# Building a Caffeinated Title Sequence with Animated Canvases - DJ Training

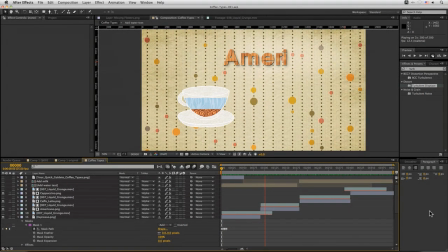So now I've got the Espresso, Americano, Cafe Latte, and Cappuccino all sorted out in exactly the same way. The process was the same all the way through. Now to take the text off,
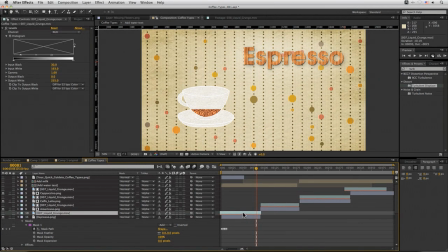what I've done is I've used a, well, let's show you.
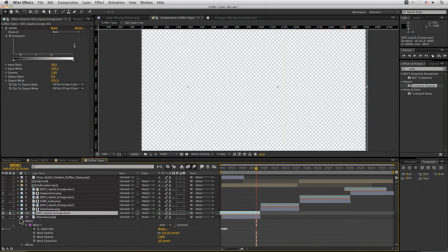Let's just solo this out.
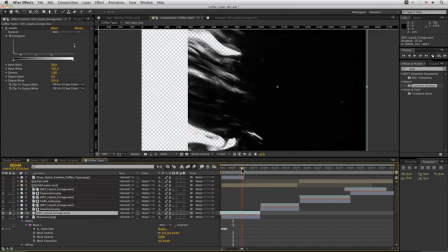What I've done is I've used one of the Liquid Grunge video clips from the Compositors Toolkit Volume 3.
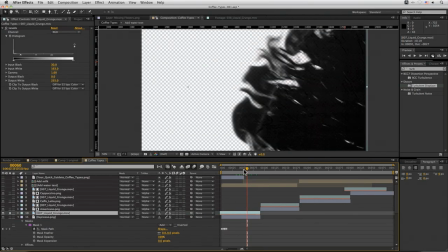And you can see that's just water or liquid popping through.
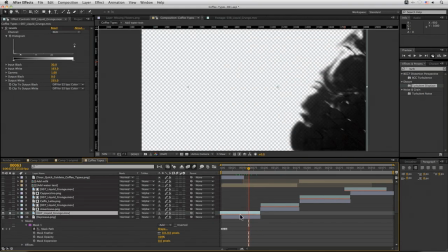And what I've done is just reversed it, as you can see in the timeline with this little stripy thing here.
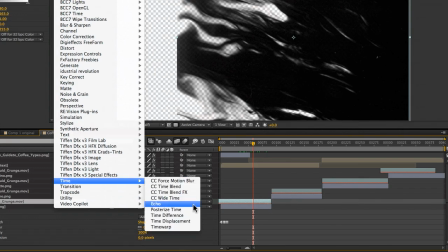And I've put we have a posterized time effect going on it as well.
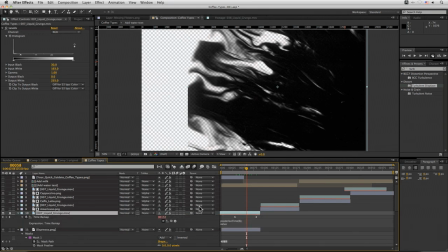We could use the filter that I've done there, or I hit U to bring this up.
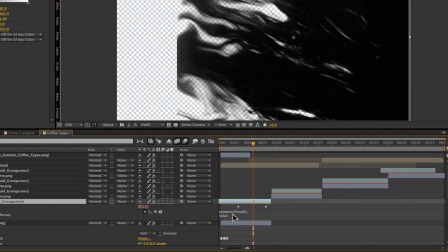I've also done it as an expression down here, but it's doing the same thing.
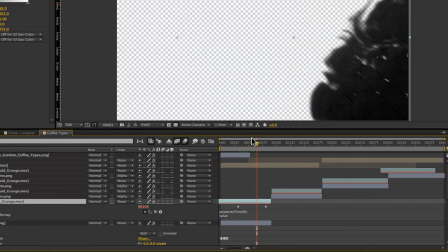It's basically just playing it back at 6 frames a second rather than the regular, or 25 in my case.
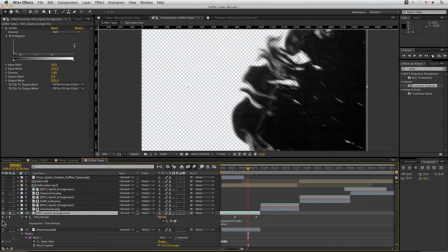So all that's doing is just going backwards through there, and I've set that up as a trusty track matte again.
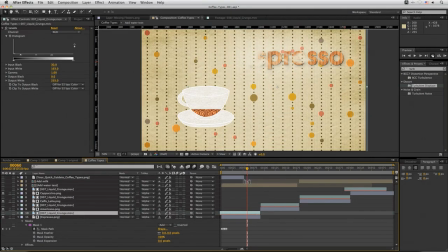So as that moves through, so we can set that to alpha matte there. Then make sure we're at the right place, so just move that over. There we go, good.
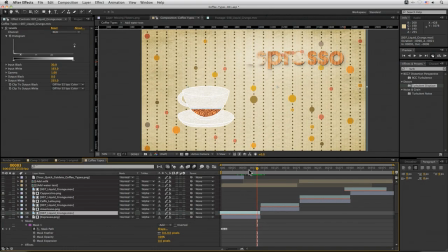So then that's just working to cut it out. So it almost looks like it's ripping it out in some sort of way, but it's just sort of taking it off. And because we've got the posterized time going on, it's not doing it in a sort of straightforward sort of way. It's coming in sort of that same kind of staccato rhythm that we've tried to keep with the background as well.
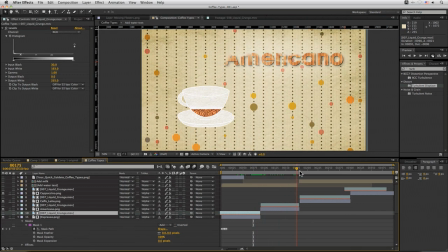And that's gone along for all of them with exactly the same clip.
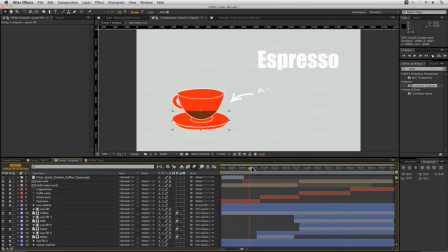Of course, we've really come a long way from where we started with our little graphic
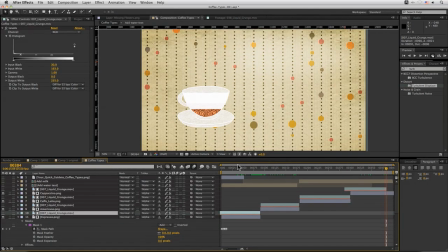coming in here, but it's the same sort of information, but it's being told in a much more stylistic sort of way.
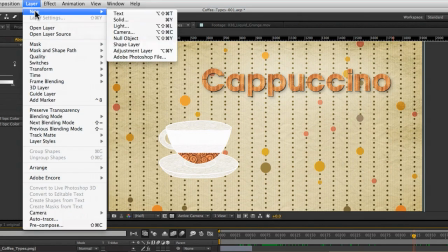So to bring this all together, because I know we're running out of time a little bit here, I'm just going to add a new adjustment layer over the top.
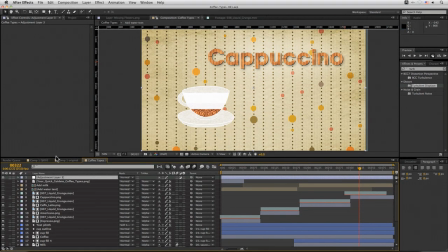I'm just going to add a quick color over the top of everything, just sort of really tie it together. So color correction, curves. Let's just come to the blue.
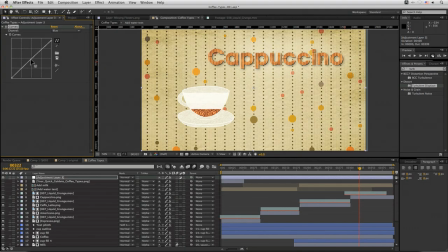We'll take the blue down a little bit here just to make the yellows We'll make the white slightly yellow. Come in with the greens. Touch the greens down a little bit.
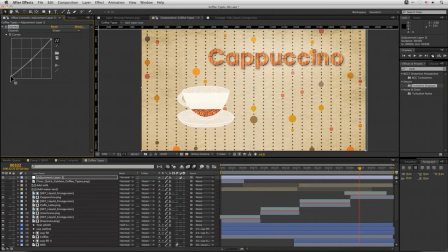Take the touch of the greens down in the white and take that above there. Add a little bit more red here. And then just in RGB, we'll just give it a little bit of a small
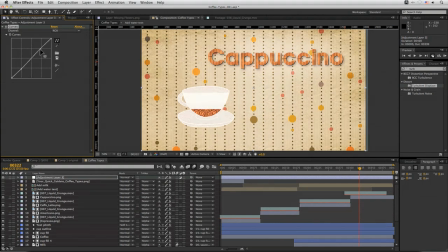S-curve just to crunch the contrast up just a little bit there as well. So that's without the tone, and that's with the tone. I just add a little vignette as well. Let's just do a quick vignette. So come in, just make a black solid.
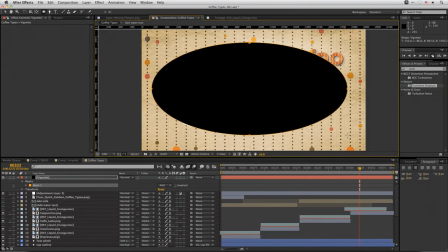Bring in our ellipse tool, just cut that out. Turn that to subtract.
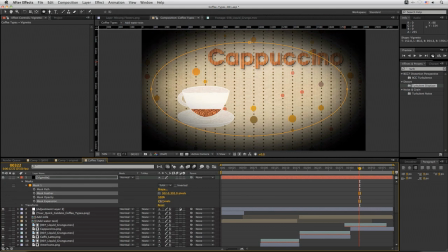Really feather that out a load. Bring the expansion up a little bit there.
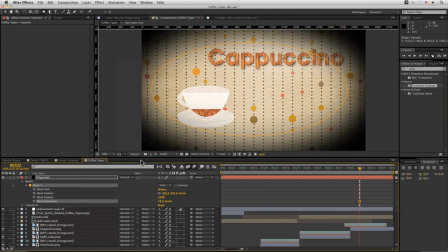Soft light that in.
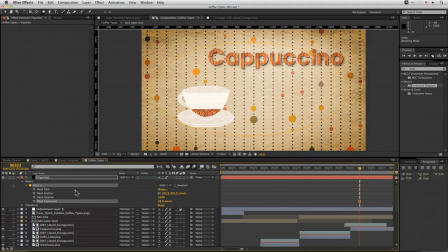Maybe overlay. No, soft light looks good today. And take the opacity down on that.